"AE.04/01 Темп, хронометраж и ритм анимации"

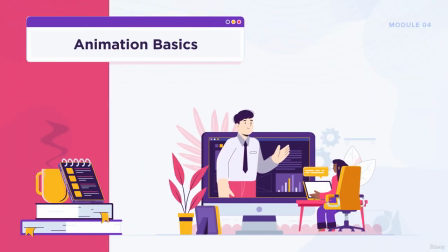[0:07]
Hello, and welcome to the first part of the fourth module of our course,
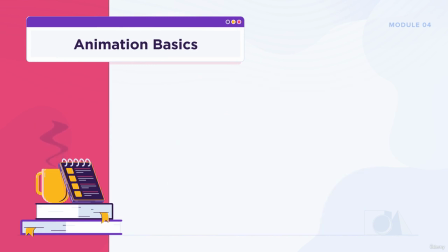[0:11]
where we'll start looking at animating inside After Effects with layers, text, shape, paths, and masks.
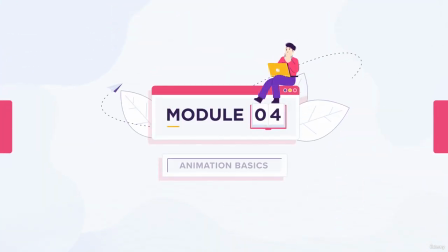[0:20]
After Effects Animation Basics.
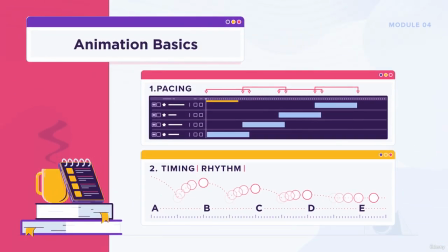[0:23]
Before we jump into animating, there are a few concepts we should touch on that will improve the overall quality of our animations.
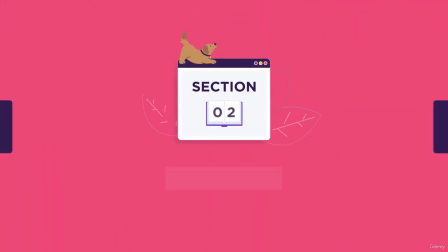[0:32]
The first one is pacing,
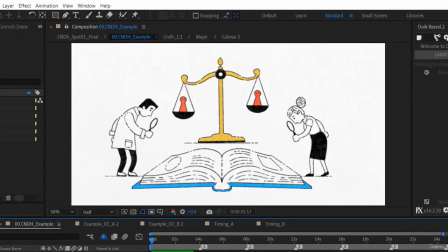[0:35]
which is the flow and the idea of having an animation that moves at a constant speed throughout the entire project,
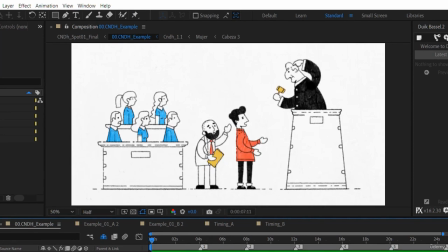[0:41]
leaving enough time for the viewer to grasp and understand the information presented on the screen.
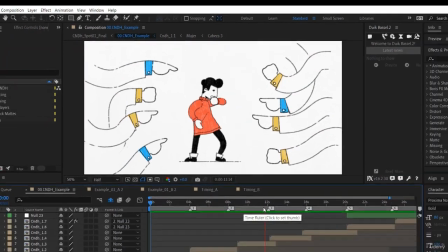[0:46]
Pacing is commonly established in the first scene that we animate. It covers the time that it takes for elements to go in and out of screen during the duration of the scene,
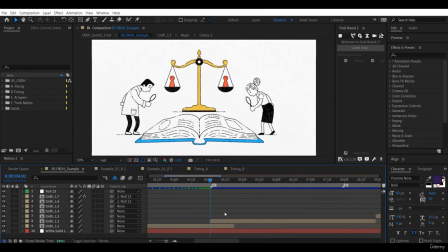[0:56]
as well as the amount of time we take to move from one scene to another.
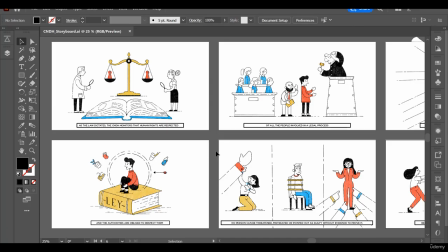[0:59]
Pacing comes full circle as one of the first things we learned in this course was dividing our script for our storyboard into paragraphs with a consistent length.
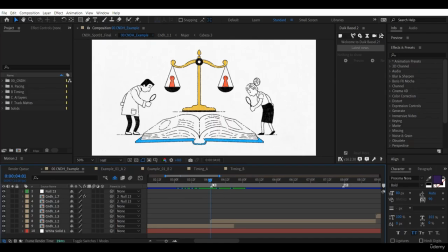[1:08]
We also need to consider the transition time we will set to move from one scene to another.
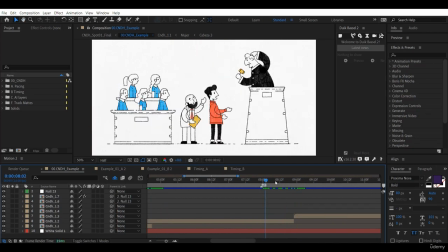[1:14]
As a reference, what we recommend doing in your projects is to take a full second to transition
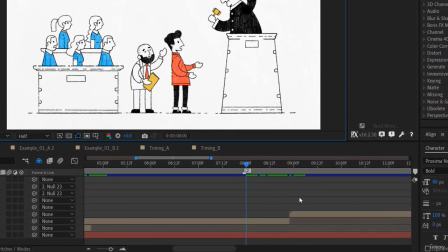[1:21]
from one scene to the next and keep that consistent for all your scenes.
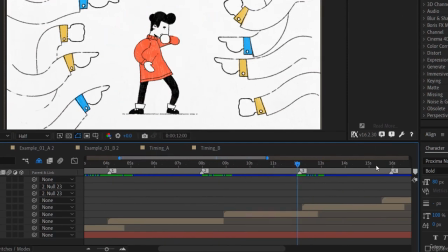[1:25]
This depends on the flow of the voiceover, as we might decide to take 1 second out of a 6-second scene duration to make the transition mid-sentence at the 5th second.
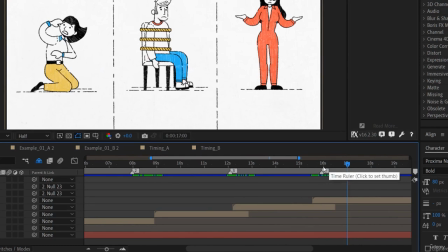[1:35]
Or if there's a pause in the voiceover, we might wait and make the transition after the 6th second.
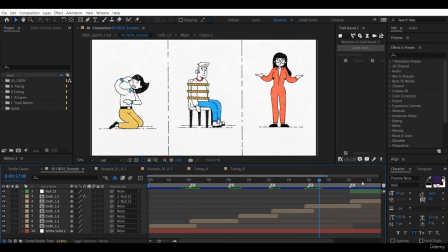[1:40]
The same goes for all elements that animate in and out of our scene.
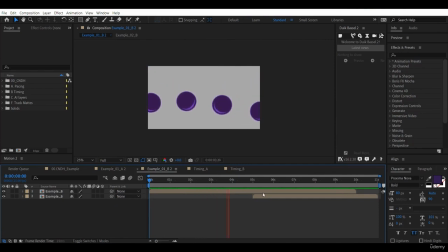[1:46]
If we have 4 circles animating in and out from a scene, we should try to have all of them animate at a similar speed.
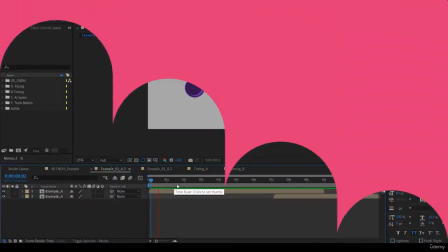[1:52]
To better understand this, let's look at the following 2 examples. Example 1 has the elements going in and out at different speeds.
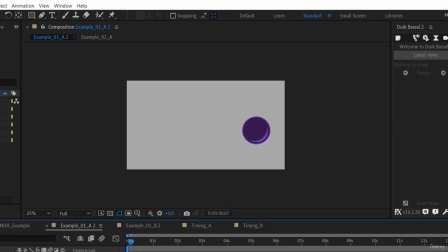[2:00]
This makes the scene look chaotic, and it is hard to follow. Example 2 has the elements animating at similar speeds, making the scene easier to follow without having one element grab our attention more than another.
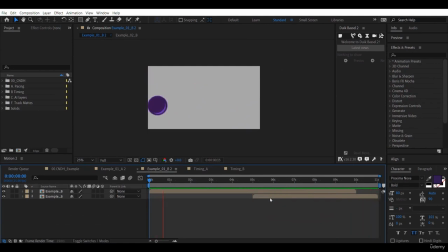[2:15]
As a best practice, we should try to keep the pacing in our animation consistent throughout all scenes, based on the pacing we established in our first scene. Following this rule will be important when working as a team to make sure animations of a single project or series look consistent.
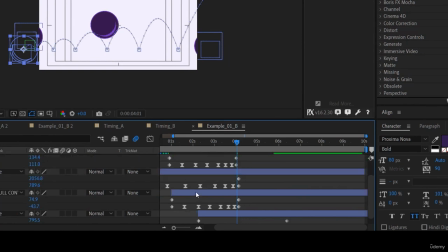[2:33]
If we're able to keep constant pacing in our animation projects, viewers will have a better time watching them and will also be engaged for longer.
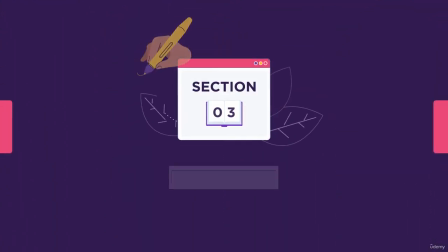[2:43]
Timing or rhythm.
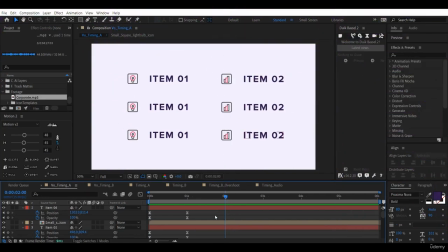[2:47]
The second concept is timing or rhythm, which goes hand in hand with pacing, but focuses more on how elements are animated and interact with each other, with the voiceover, and the scene to help convey or reinforce our script data or information.
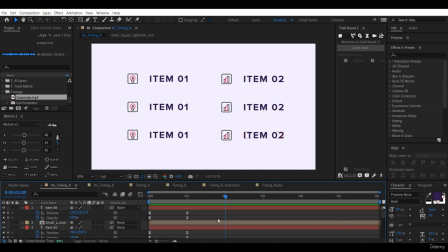[3:03]
Now, to better understand this, let's say we have a voiceover that is listing different concepts in a scene. If we have the assets for each concept, either text or icons, come up at the same time before or after the voiceover goes over them, our timing would be off and the animation would feel disconnected.
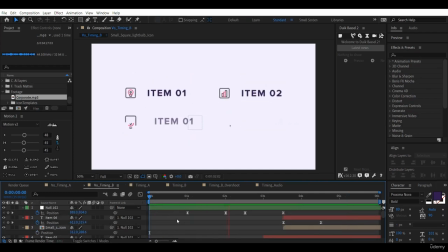[3:24]
Instead, if we have each concept shown on screen, as the VO calls them, the animation would help reinforce the information through timing. Timing is not just for working with the voiceover. Timing also helps to keep people engaged with our animation by showing assets at the correct time and in a logical order.
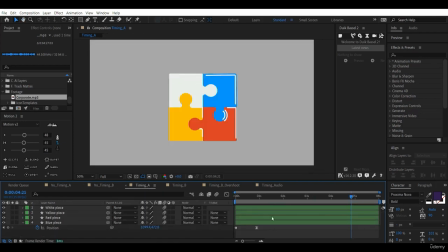[3:43]
To make this easier to understand, let's look at the following examples. Example 1. We have all assets and background animate in at the same time in a second, leaving us with 6 seconds with no movement on screen.
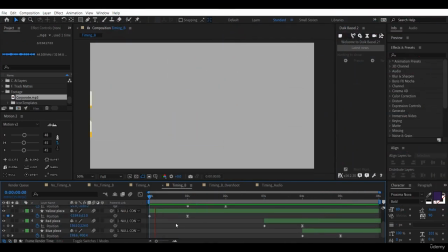[3:59]
Example 2 has the same assets shown one after the other, and then moving over to make room for the final asset to come into frame. Think of it as having a single drum beat at the start and then going silent versus having a rhythm of drums going off throughout the duration.